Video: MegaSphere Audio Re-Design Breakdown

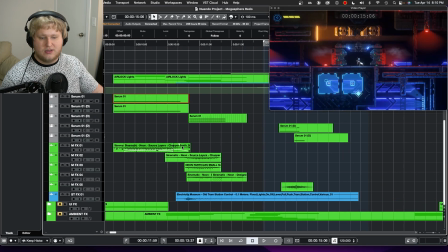(8:11)
I also included a variety of real-world samples of neon lights,
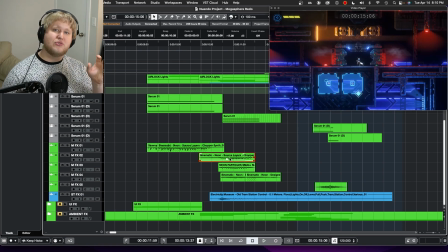(8:16)
sparks, and variety of sort of like electrical action sounds, I like to call them.
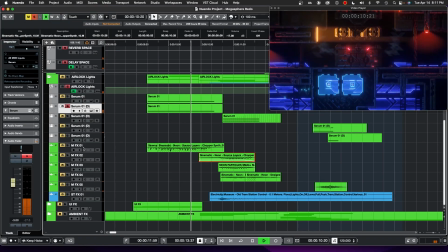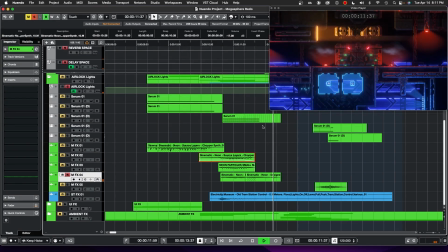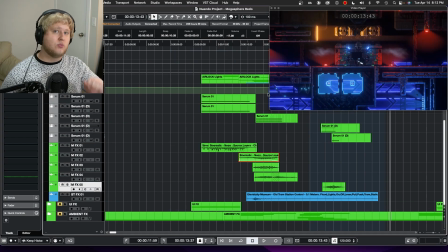(8:34)
And with all that put together, we get this as our final result.
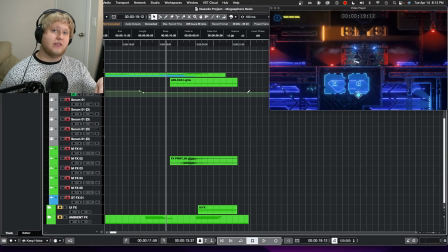(8:42)
And of course, we can't forget the end where the lights turn back from blue to red. And for that, we can actually save a little bit of work by just exporting what we did previously and modifying it slightly.
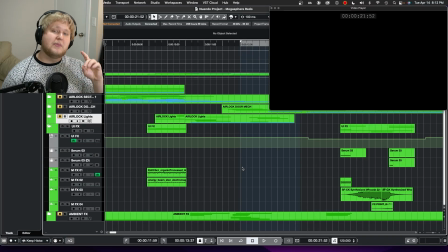(8:54)
Now with this, we're almost done. Remember those ambient effects I mentioned way back?
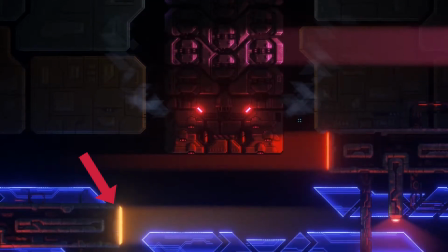(8:59)
Well, we have a few of them. We have the lights that spark randomly on the side as the airlock is descending and throughout the rest of the scene.
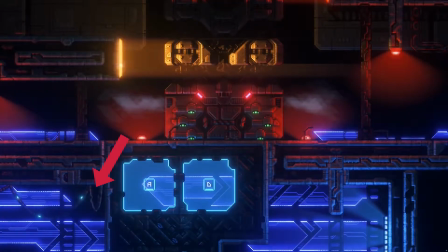(9:06)
We have this bundle of light cables in the bottom left that turn on at one point. And we also have this steam coming out from almost everywhere on the machine as well. Now, if we were designing these for video game, these would be what we call 3D ambiances.
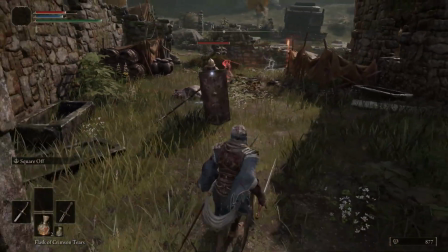(9:19)
These are small custom sounds that play localized in your level depending on what's going on.
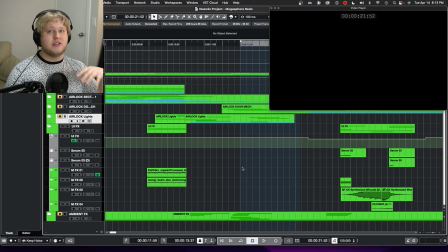(9:25)
And these of course help build the overall setting even more, add to your immersion. However, since we are editing all this to a video clip from the game, these will actually be part of our effects and get mixed in as effects. Overall, these are really easy to add in and really do add a lot of depth to your scene.
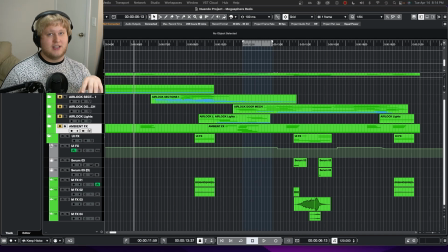(9:47)
And now we come to the final part of the sound effects section of this redesign, and that would be the UI.
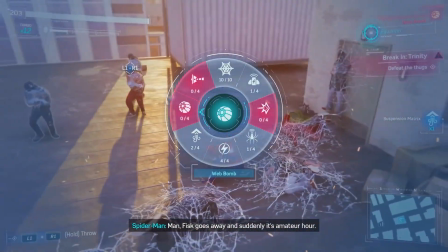(9:53)
Now, UI sounds in a game are extremely important. They build immersion and also enhance the overall UI experience by telling the player certain things.
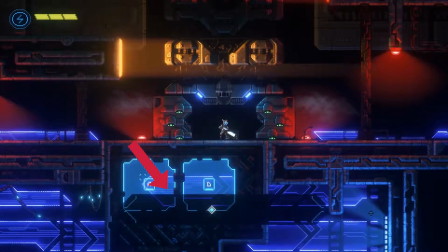(10:02)
In this clip, we have the main UI popping up to tell us our mission,
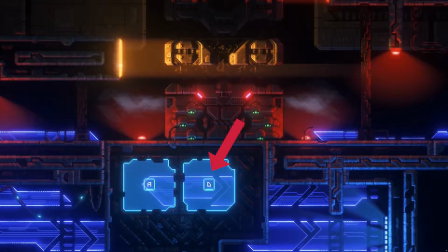(10:06)
as well as a more diegetic UI built into the level itself, which shows us our basic movement commands.
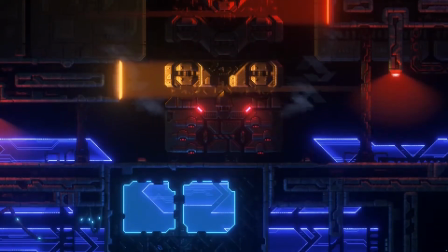(10:12)
For the movement commands, we can actually see that they come up with this light effect, reminiscent of a laser printer in some sci-fi genres, or just something electric in general.
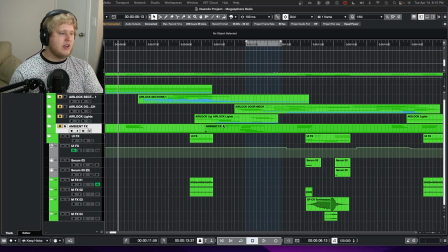(10:21)
I wanted to complement this with some more electric sounds, which gave us this,
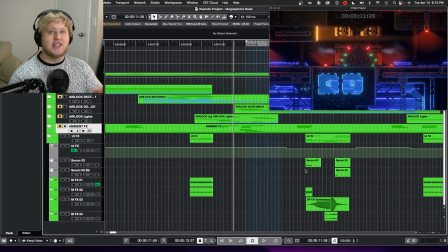(10:26)
which, if you can believe, is actually done mainly with tape sounds. Add in a phaser and some extra automation, and we add in a bit more of that sci-fi detail we were looking for.
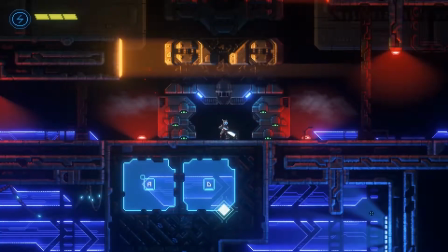(10:37)
Now, the main UI effect is also very light-based. There are these flashes of light and these moving parts that almost make it seem holographic.
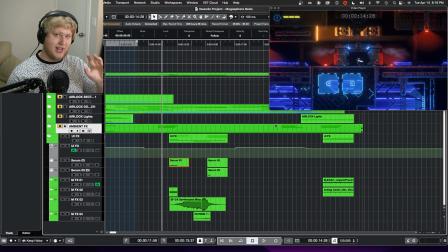(10:46)
For these, let's add in some custom synth effects for that flashing of the lights and the faster activity of the UI.
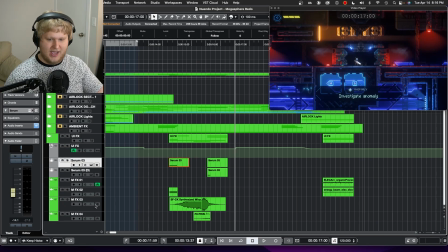(10:55)
And some basic movement sounds for the rest of the action. Layer it all together and you get something very cohesive. Now that finishes us out for our sound effects, but there's also still one category of sounds we have to look at, and that would be Foley.
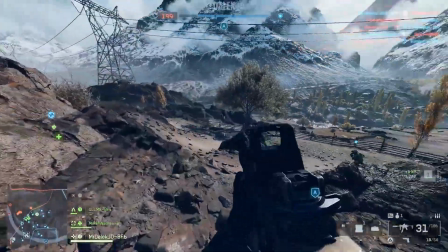(11:11)
Foley consists mainly of movement and prop sounds, as in footsteps and, as an example, setting a cup of water down on a counter.
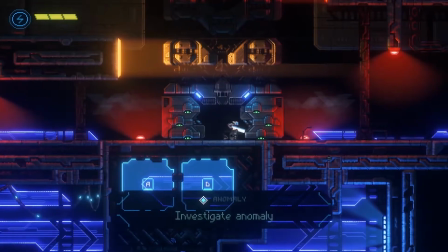(11:19)
In this case, we only have a few footsteps and no props, so we can cut these in very quickly.
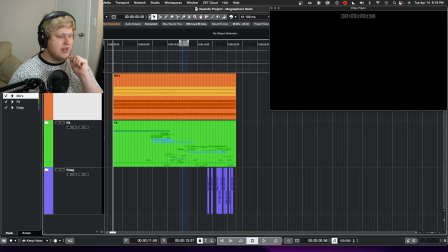(11:25)
And that is it. We now have all of our components together. Now we just have to mix them a little bit, add in some spatial effects such as reverb and delay to really lock in that setting again, and we end up with something truly spectacular.
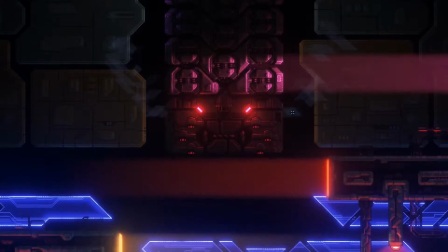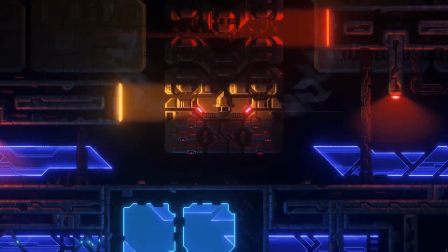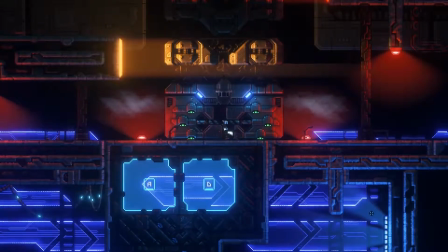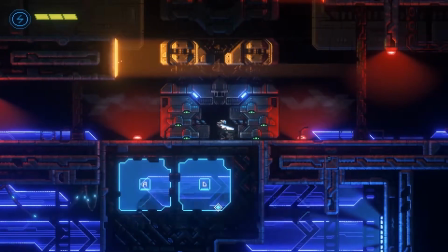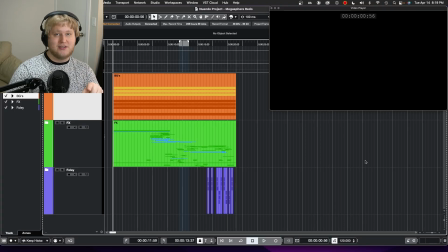(12:00)
And that is how you do audio redesign for a sci-fi video game clip. Thank you all so much for watching my breakdown of how I did this. This project was super fun and I hope you all appreciate it. I plan on doing a lot more of these in the future. Are you a game developer or a filmmaker? Do you want your audio to sound spectacular and amazing?